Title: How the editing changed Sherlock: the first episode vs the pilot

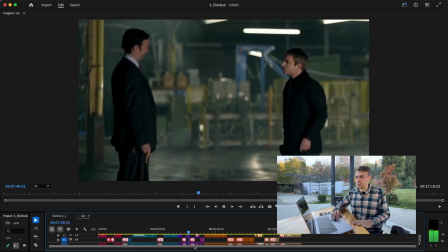4:14 When characters communicate, it's just displayed on the object in the frame.
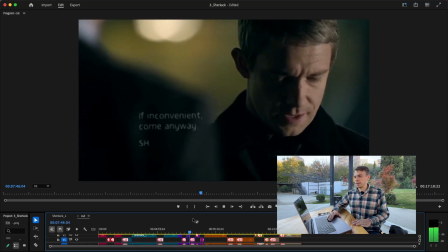4:21 Just a simple, beautiful text.
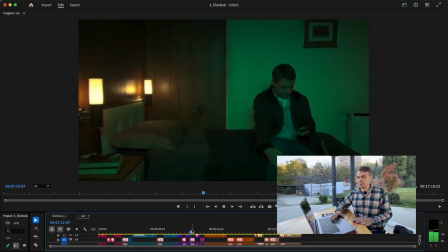4:25 However, in the pilot, we can see Watson looking at his old phone.
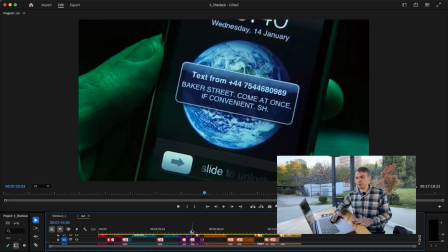4:32 And tell me if you know what this phone is. This TV series must be pretty old. While looking at the version that we're all familiar with, this is just a simple and beautiful text on the screen, which I guess will never get old. And another thing that's pretty technical, but it gives a great effect, is the sound design. And I'm talking about the effects, the quality of them, and the music, how it guides your emotions when you watch the scene. For example, this is how it's done in the series that we all saw.
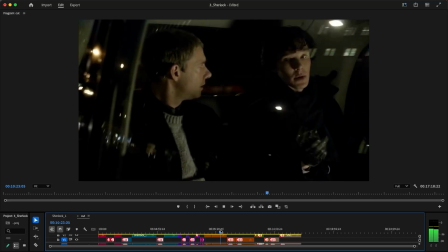5:13 He left him, he would have kept it. People do sentiment, but no, he wanted rid of it. He left her.
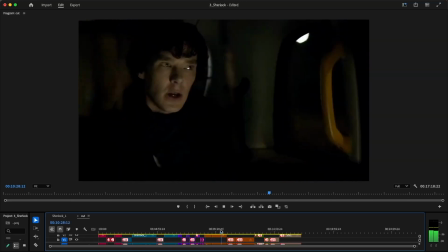5:17 He gave the phone to you. That says he wants you to stay in touch. You're looking for cheap accommodation, and you're not going to your brother for help.
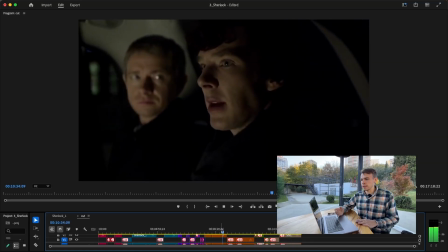5:24 It says you've got problems with We hear the beat that creates this rhythm,
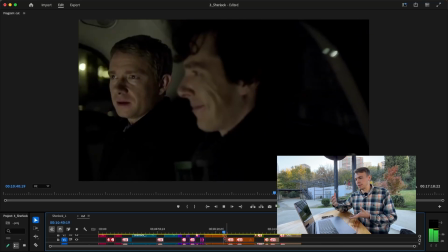5:29 but on top there is another melody that's developed. Can feel that there is a high point coming up.
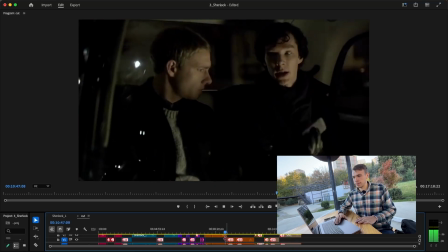5:36 Every night he goes to plug it in to charge, but his hands are shaking. You never see those marks on a sober man's phone, never see a drunk's without them. There you go, you see, you were right. I was right. Right about what?
It reaches the peak with the music, and then there is a crescendo, and then there is quiet. And we understand that the message is delivered. And this is how it's done in pilot.
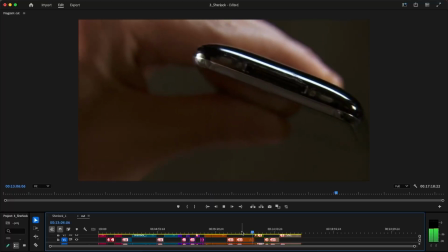5:55 Every night he plugs it in to recharge, but his hands are shaking. You never see those marks on a sober man's phone, never see a drunk's without them.
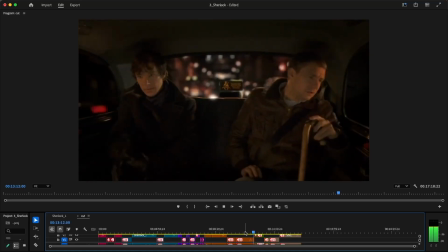6:01 There you go, you see, you were right. I was right. Right about what?
Much simpler with simpler effects and not such effective music, which drives the point home. And it doesn't have this development, doesn't have the crescendo and then the stop, which is, again, functionally does the job the same way. We get the same scene and the same information. It's not cool. The power of video editing and motion design is that they take two separate pieces. By connecting them, they create this emotion. This is what we want in our content, in our videos, in our films and TV series.
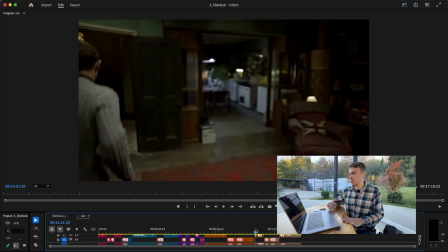6:37 We want them to feel something, and this is the power of fiction. For example, here we can see an interesting transition which creates this sense of urgency.
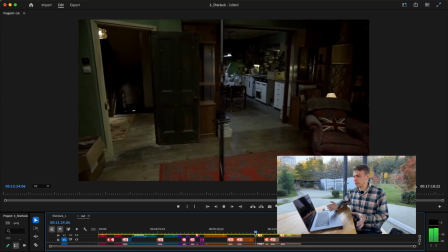6:46 We cut straight from one place to another. We can feel creates this urgency.
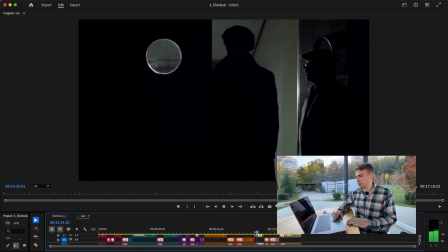6:52 The same example here where we can see the two parallel events unravel,
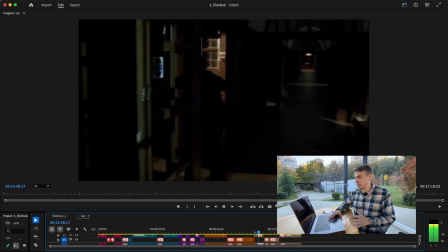6:59 where Sherlock is more and more in danger and Watson is looking for him and trying to find him and to save him.
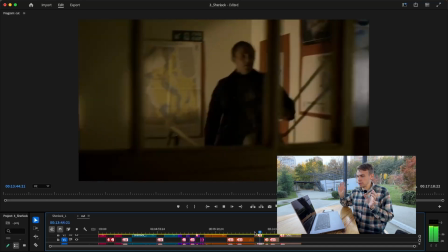7:08 And by having these two pieces connected together,
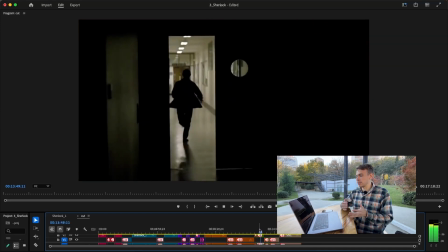7:12 this creates this third meaning of urgency and drama,
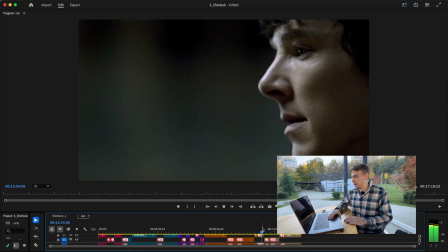7:17 and that if he doesn't come there in time, someone's gonna die.
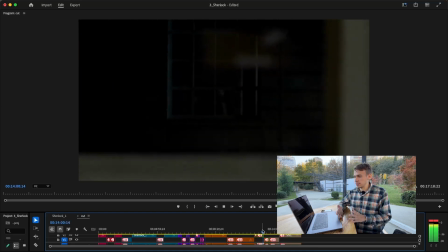7:22 And then again, cut, and we hear and see this crescendo.
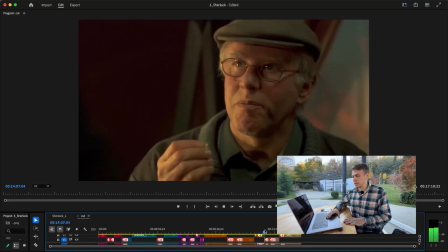7:29 Something is wrong.
While in the pilot, it's done in a very simple and bland way.
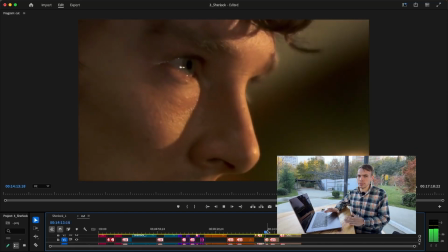7:38 Just one scene at a time.
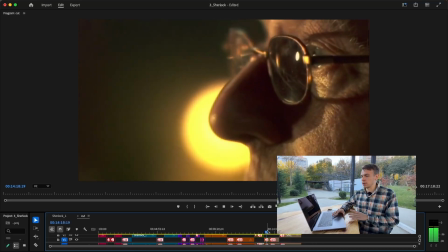7:41 Sherlock and the killer, we don't see Watson, we don't know how urgent and how critical is this situation,
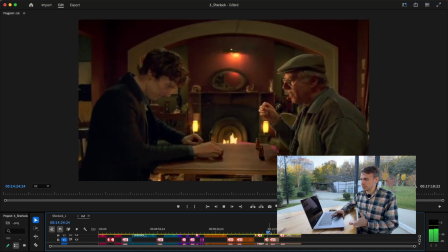7:48 and if Sherlock is really in danger or if he's in control.
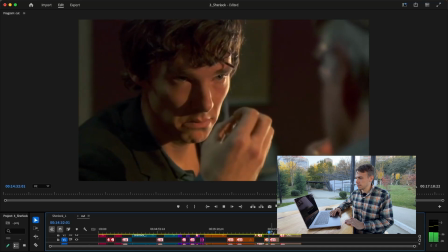7:54 We don't know, we don't feel anything here. And sometimes we just use motion design, video editing. We just want to make something cool and fun. This is in the pilot where Sherlock just simply approaches the taxi driver.
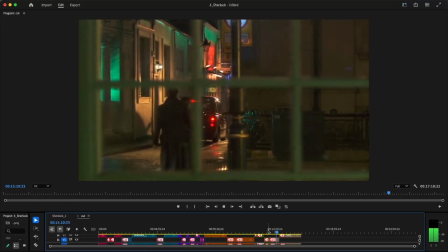8:11 What's he doing? Sherlock's on the case. Bad news for bad people.